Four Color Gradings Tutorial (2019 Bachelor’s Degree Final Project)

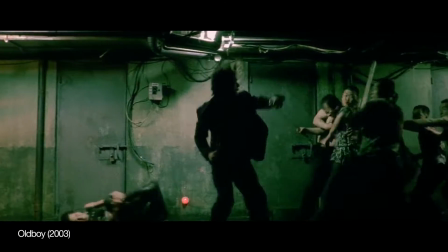(0:00)
Today we'll be going through 4 different color gradings that are used in films and movies,
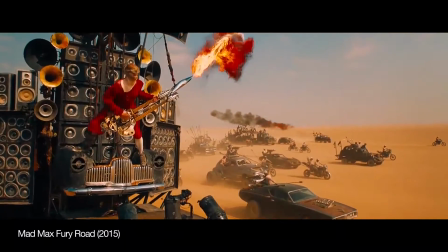(0:05)
and I'm going to show you how to recreate those looks using simple and basic tools in Adobe Premiere Pro.
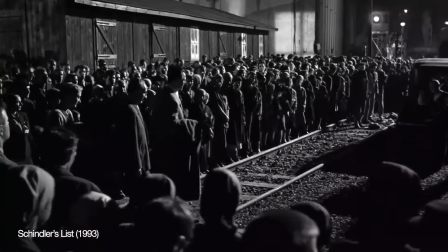(0:12)
Starting out at number 1, we have the classic black and white.
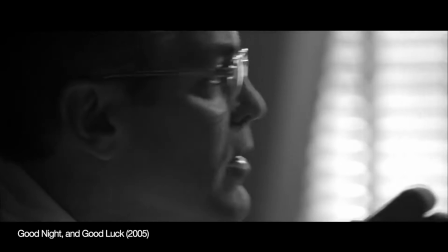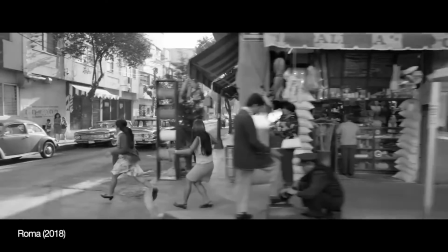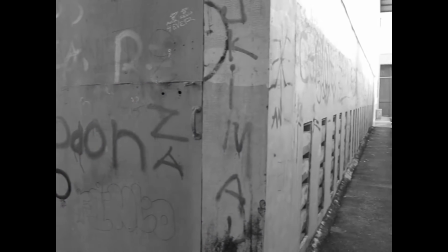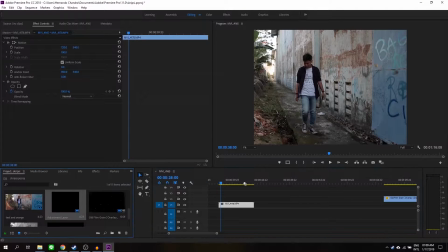(0:31)
For this color grading tutorial, I'm going to be using the adjustment layer to apply the grade so that we are not destructively editing the stock video. Next, we're going to move to the color workspace, which gives us the lumetri tab on the right.
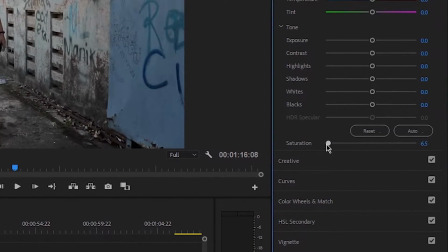(0:48)
Black and white seems simple at first, but it's much more than just cranking down the saturation to 0 using the saturation slider.
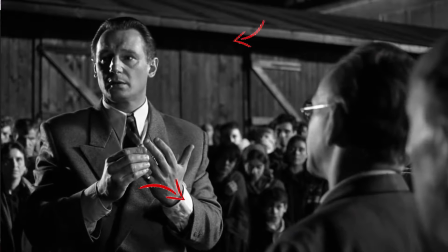(0:55)
The contrast in old black and white movies are usually very pronounced, and in order to make a better black and white image,
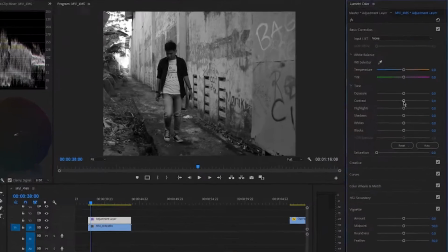(1:02)
you'll need contrast between the blacks and the whites, or else the image would just look flat.
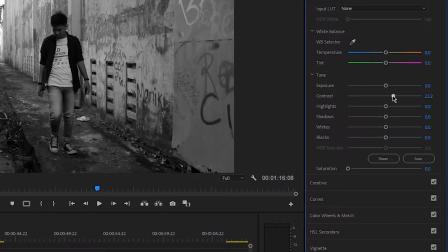(1:07)
I'm going to use the contrast slider to boost the contrast.
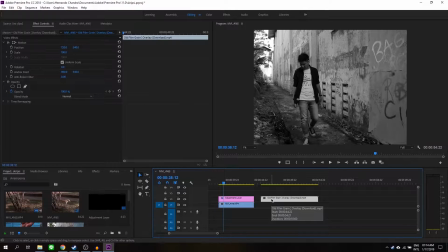(1:12)
And lastly, to give it just an extra punch, you'll need to overlay a film grain on top of the image to improve the overall aesthetics of your video.
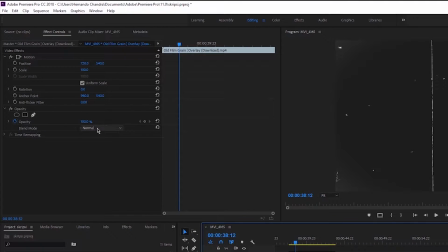(1:23)
Change your blend mode from normal to screen, and then lower the opacity to about 15%.
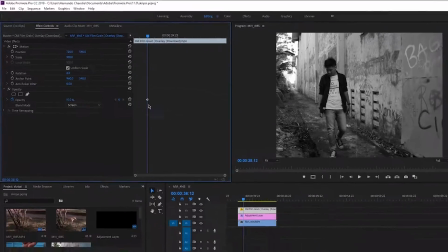(1:30)
And then you're done.
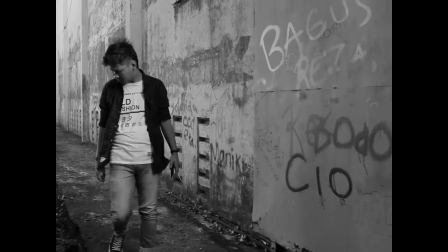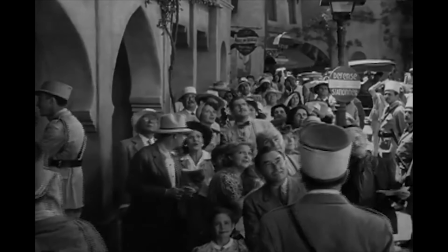(1:39)
Alright, that was the classic black and white. And for our next one is retro.
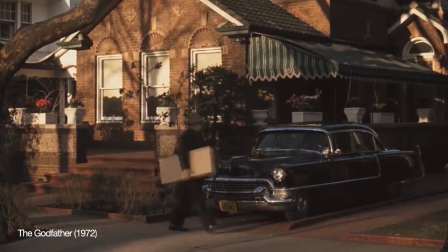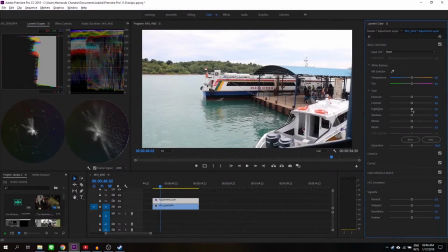(1:57)
For a retro kind of look, you generally want a certain look that is caused by the limitations of technology in the past.
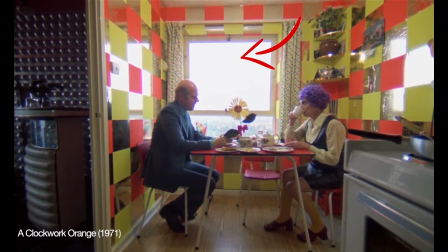(2:05)
So these might be subtle grains, overblown highlights, and the picture tends to be warm.
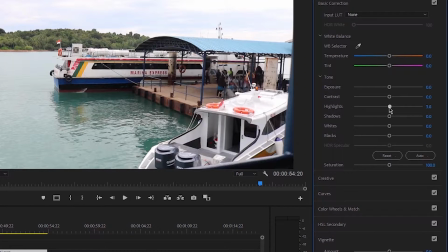(2:12)
First, I'm gonna increase the highlights to mess it up and give it that old camera feel.
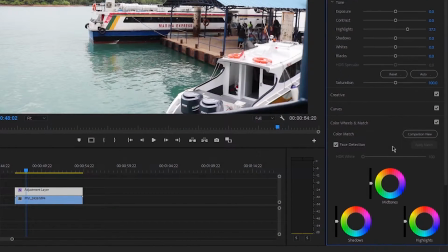(2:18)
Next, go down to the color wheels and match, and then from here, navigate to the midtones and pull it towards orange. This makes the image overall a little bit warmer.
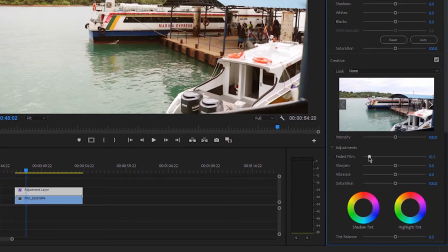(2:31)
And then go to the creative tab, and in here, increase the faded film effect and lower the sharpness a bit.
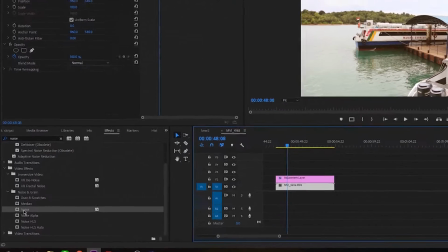(2:38)
And to top it all off, go to the effects tab, drag and drop the effect called noise to add artificial noise to our video.
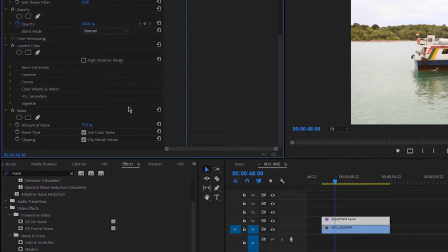(2:47)
And there you have it.
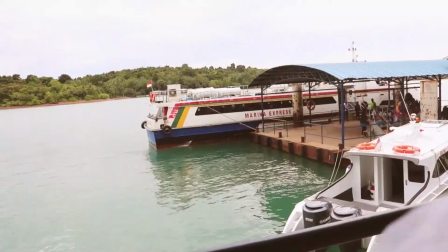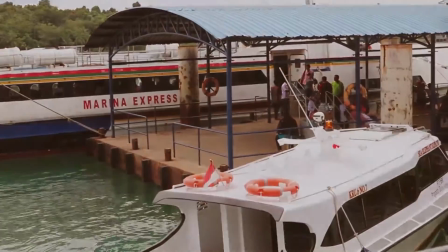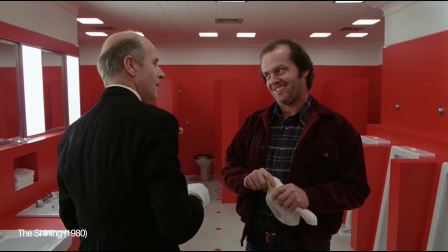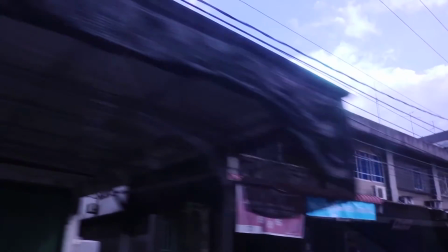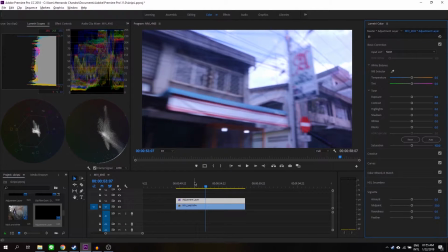(3:17)
For natural colors, you generally need to color correct footage according to the time and place of the footage itself.
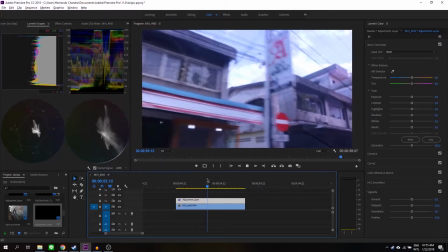(3:24)
This clip over here is taken on a sunny day, but it has this bluish hue to it because it was recorded behind a car window.
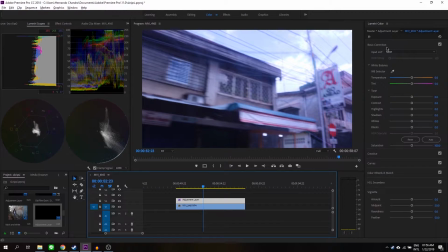(3:32)
So we're gonna have to correct the white balance of the shot. Navigate to the basic corrections tab.
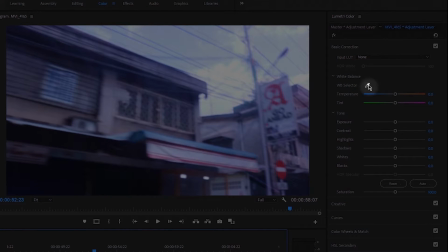(3:38)
For our case, the easiest way to correct the white balance is using this eyedropper tool and clicking on the white part of your video.
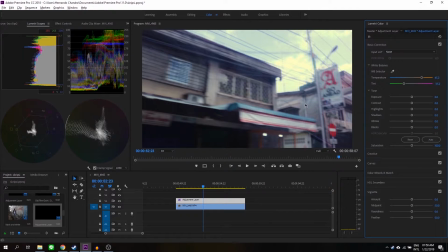(3:46)
It will correct the white balance in your video. Next, I'm going to fix the highlights and the shadows of the video.
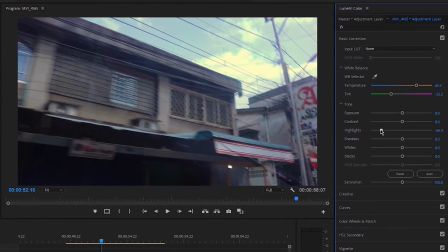(3:53)
The clouds are overblown, so I'm going to have to decrease the highlights to bring back a little bit of detail from the clouds. And next, I'll bring up the shadows a bit so the darkest part of the video doesn't lose too much detail.
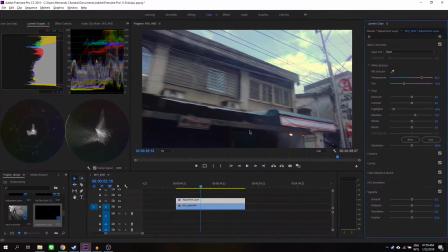(4:06)
And that's it.